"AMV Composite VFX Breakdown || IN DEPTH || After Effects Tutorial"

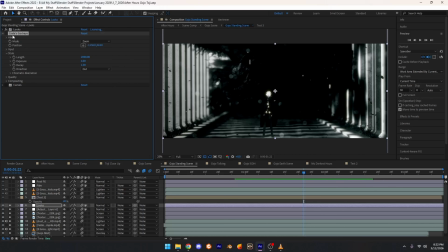1231s
I think there's YouTube videos on it how to add this plugin for free. But it's one of their really good plugins.
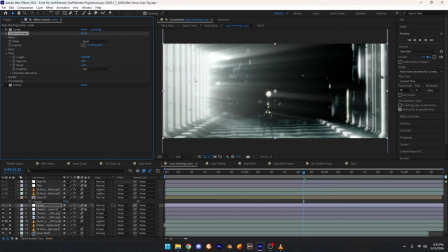1238s
It kind of creates these God Rays, if that makes sense. Kind of creates these lights that look like something's like the sun's pointing into this scene right here. It's really bright right now, and it looks kind of stupid,
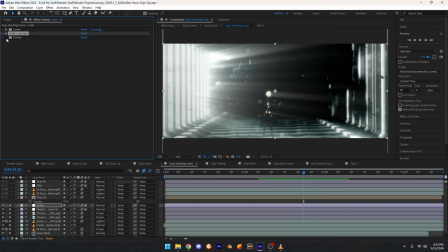1252s
but you'll see I kind of found a way to dumb it down without actually ruining this right here, because this really looks good,
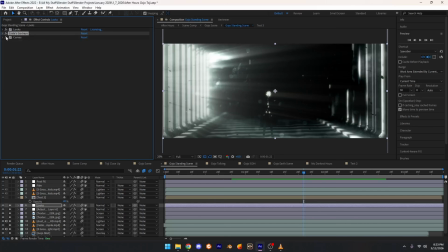1259s
but we will make it look a lot better. I then added a curves, which the curves really dyed it down, makes it look a lot better. So that was the looks adjustment layer. You can tell the difference a lot more atmosphere to it and everything.
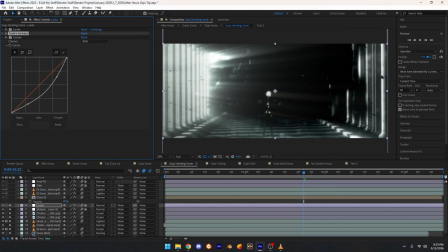1275s
It's a lot, Crate's God Rays is a lot better than just adding like a sun in Blender and adding volumetrics, which adds a lot more render time. This plugin just makes that basically instant. You can control a lot with it, like the quality, kind of blend modes and stuff, style, and then just some of the input.
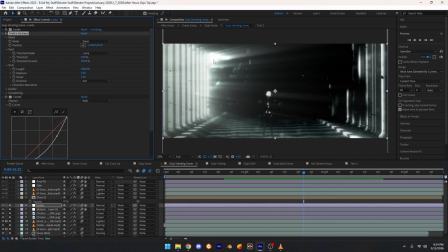1295s
You can change how bright it is and everything, and how smooth it is, how smooth the lines are and everything. Really great plugin. I'll link that too. So then next layer, I did the same thing as the Toji scene.
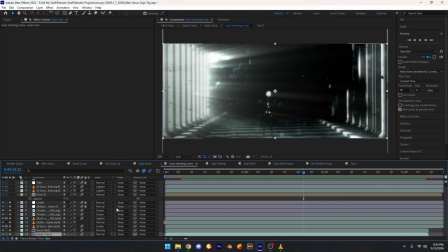1307s
If you wouldn't notice already, all these scenes are basically a pattern. I just do the same thing, I just tweak it to the scene. That's basically how I do all my edits. If I find a certain look and I really like it, I usually just copy and paste it to each different scene I do, but just tweak it to whatever looks good, because sometimes you can add all your stuff to it,
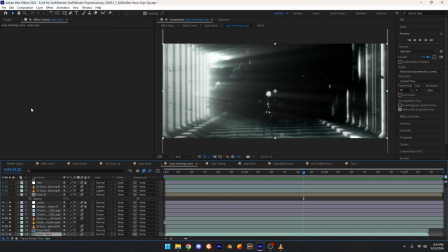1326s
but it won't look the same because, you know, different colors and everything, so you just have to adjust everything to what it looks like on the other scene you want to look like before.
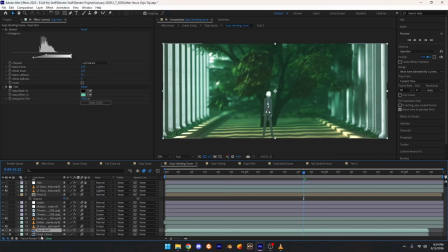1335s
So I duplicated the color plates right here, the mist and just the color, pre-composed it.
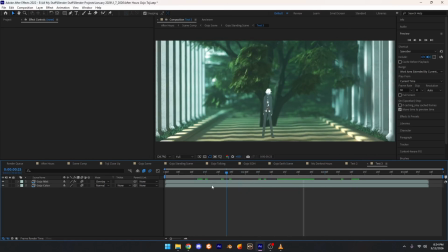1343s
So I put it into here, so it's just the same thing, animation, just with the mist and the color.
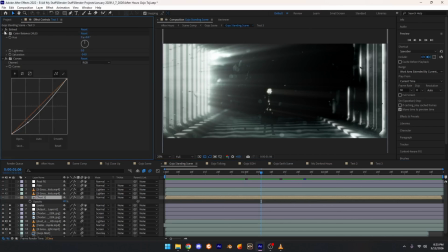1348s
Added the effects from the last time on the Toji one, which was the extract. Got rid of some of the blacks on there, the dark colors. Color balance at -54, and then make it a little bit darker.
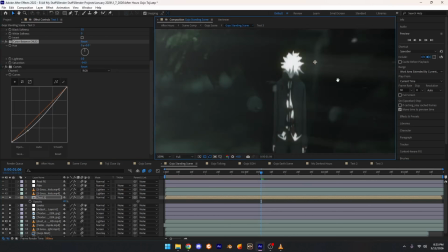1361s
And then created this, so you can see there's a little more color now, opposed to just no color.
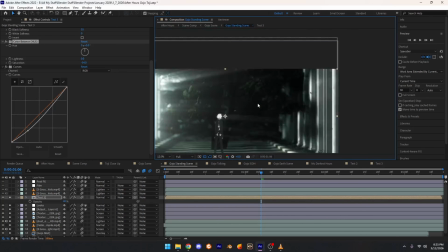1368s
See more of the green on the tree, which is what I wanted, because obviously if I just get rid of it, you can't really tell what's behind him.
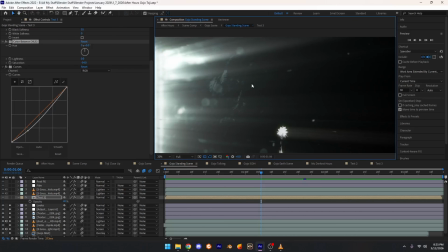1375s
It just kind of looks just something's behind him that isn't a tree,
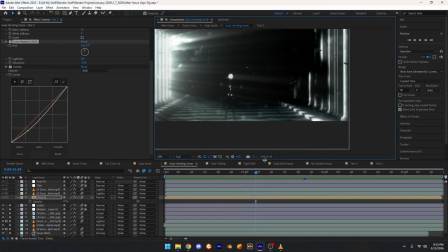1380s
unless obviously you saw the animation, you can see that it's a waving tree. But I wanted to add some color and also kind
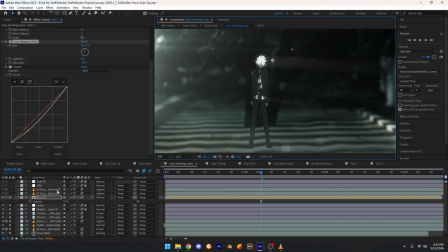1391s
of show the background more, because like I said, if I just get rid of it, you can't really see the stem of the tree. It just kind of looks like some big blob things in the back, and then you can't see past the tree either.
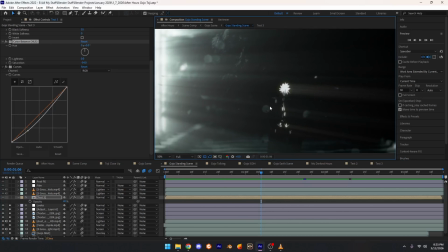1402s
It's just darkness.
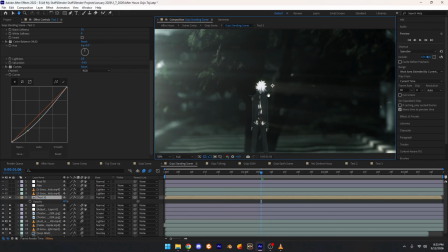1403s
But if you did what I did, basically keep some of the colors but still keep some stuff black and white, you can see past the tree now.
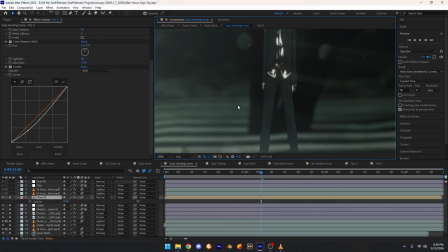1412s
I can actually see what's behind here. I can see the pathway. I can actually see that's a tree stump that's leading up to the leaves and everything.
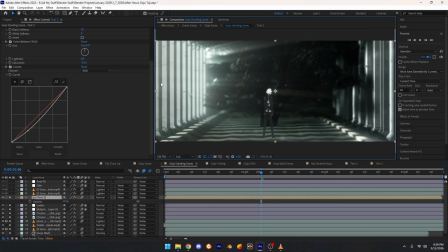1419s
Just makes a big difference in your comp. Really helps people understand what's going on, what's actually in the scene, rather they're just kind of guessing like, oh, that might be a tree in the back, that might not, just look like pitch black.
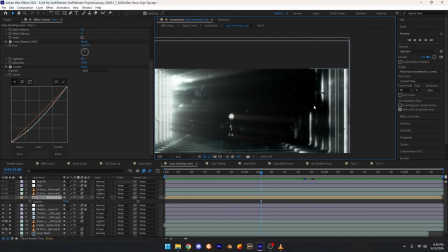1433s
And then yeah, see right here, this is just big black, just space of nothing, versus if I add everything, you can actually see the leaves again.
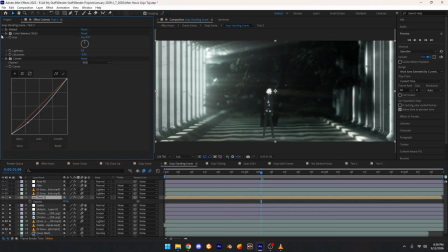1441s
So like I said, it's a little, just 3 effects, but 3 effects make a big difference, especially with the coloring and everything. So then same thing as last time, I added these ground fog, just this atmospheric fog.
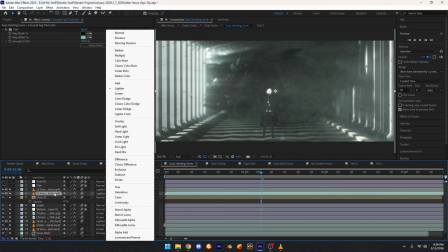1456s
Tinted the first layer green, lighten on a 100%, or no, 40% opacity.
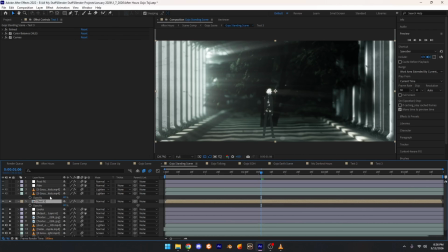1462s
Oh, and by the way, this layer right here for the color, that we just went over before, it's at 40, so if it's not at full, it's at 40.
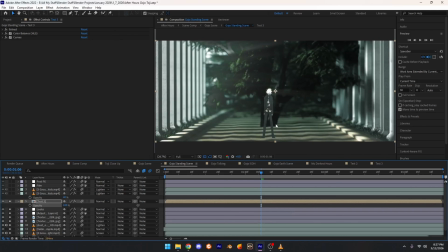1470s
If you want to make that clear, because you probably are doing this like that, and they're probably like, why is it not looking like what his looks like? Well, I just turned it down to 40.